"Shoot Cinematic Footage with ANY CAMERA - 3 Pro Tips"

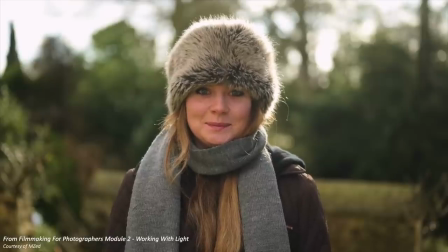(4:12)
There's this glowing edge separating the subject from the background and there's a great contrast overall making the second image look much more cinematic in comparison to the first. So once you get familiar with lighting theory you can make lighting decisions based on your own judgment because there is no one size fits all formula to effective and beautiful lighting. A few of the main grounds to cover for lighting are which direction your light source is coming from, how intense is the light and how the light is falling off, how soft is your light and that has to do with the relative size of your light source, and finally the color of your light. Now the final tip and arguably one of the most important tips here for cinematic looking footage is movement. We have to understand that movement is the main factor that differentiates filmmaking and stills photography. Now there are two kinds of movement we're talking about here, camera movement and movement within the frame. When talking about camera movement, there are so many ways to move your camera, and each type of move, when motivated, can bring added meaning or enhance the storytelling capabilities of a shot.
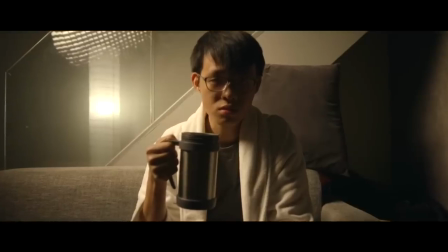(5:13)
Motivated means there is a reason behind the move, for example pushing in using a slider or a dolly to give the feeling of getting emotionally closer to our subject,
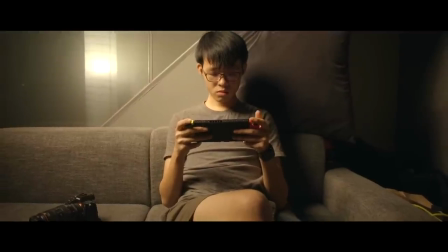(5:22)
or pulling back to feel that we're just going to leave the character to it, so we're distancing ourselves away, like we all should be doing right now.
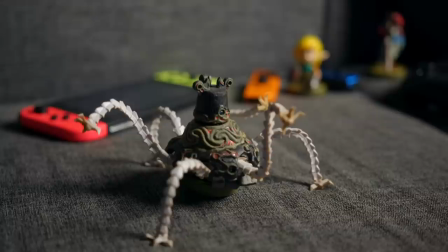(5:29)
Sometimes it's also perfectly okay to use unmotivated camera moves just to give a shot that would otherwise look overly static and bland,
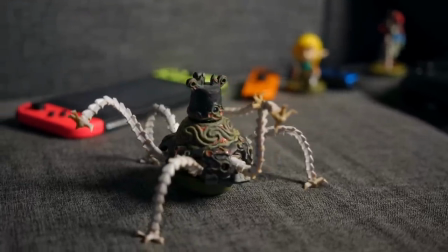(5:36)
some dynamic visual appeal to it. It can make things look more aesthetic, a very common technique for commercial looking product shots. And that second type of movement that we mentioned about is movement within the frame.
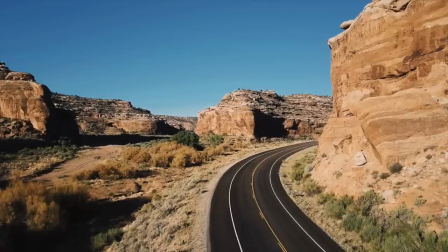(5:48)
Now if there's a shot that has nothing moving in it, even though you're rolling at 24 frames per second, it's still going to look like a still photo. Having at least something that is moving within the frame makes all the difference. In film school we were taught that these moving elements within the frame were part of what was known as the mise-en-scene and it is a quintessential element to good filmmaking. Mise-en-scene directly translates to put in scene, so it refers to everything that is included in that composition of yours. So this movement within the frame is especially useful to keep in mind when you find yourself having to shoot a scene where there's not much going on, your camera may be locked off on a tripod,
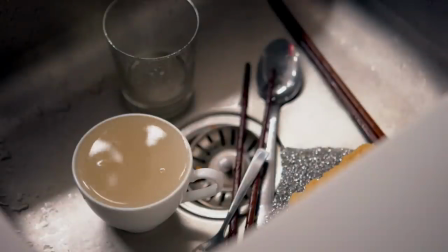(6:24)
think of what movement you can try to introduce to a scene. It's going to make it look much more cinematic when there's at least one moving element. So those three tips were based off of the Filmmaking for Photographers course, but this is definitely not one of those I watched it so you don't have to videos, simply because there is so much content packed into those seven and a half hours.
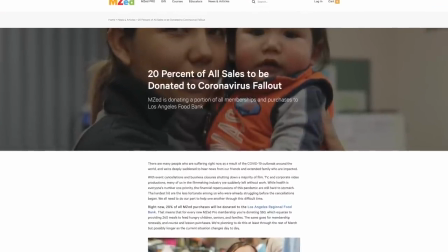(6:45)
And in light of the current global situation, MZ is actually donating 20% of all their sales this month and possibly even longer
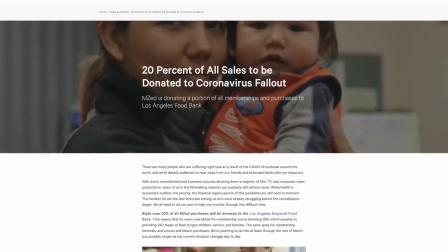(6:52)
to the LA Regional Food Bank to help those who have taken the hardest hit from the outbreak. So for each purchase of the Filmmaking for Photographers course, that is 160 meals donated to the underprivileged. There's a lot more knowledge taught in the course to add on to the three things that we covered today, like tips for recording cleaner dialogue outdoors,
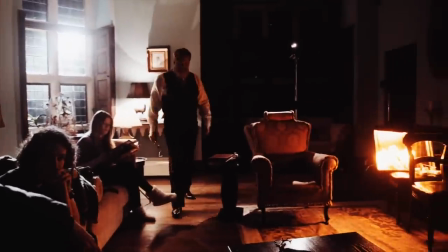(7:10)
how to light for moving subjects, a breakdown on each type of tool used for camera movement,
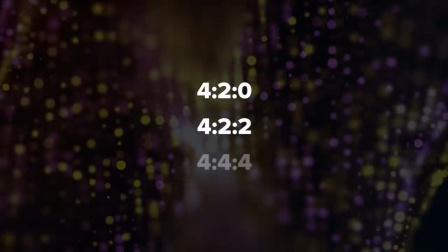(7:15)
and a ton of other useful stuff to know like a comprehensive explainer on digital imaging, how to structure a sequence, the 180 degree rule and how to break it, how to edit, and we also get a whole lesson where we follow Filip through his process of shooting two projects.
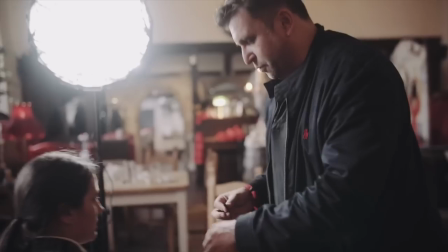(7:28)
That was an interesting one because in that lesson he shares some truly invaluable tips coming from his experience on the topic of working with clients. If you have never worked with clients before and see yourself doing so in the future, he gives some seriously good advice in that module.
You don't charge for it, you just do it on spec and it gives you a calling card, gives you something to show other clients who will hopefully will pay you to make one of these videos."
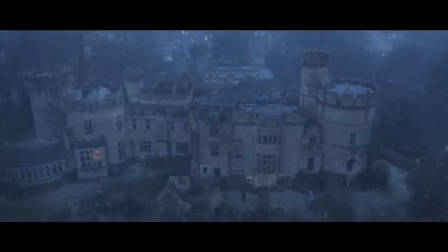(7:53)
And for some reason there are four entire lessons out of the six in the course that were shot inside a literal castle. You can get the course from mz.com, I'll leave a link below, and even though they did sponsor this video, I'm saying this as my own opinion, I think that the course is worth every penny given the amount of effort that Philip has put into making it and the amount of knowledge that he's packed into it. So that's it for today, I'll see you in my next video. Until then, here's some of my other videos.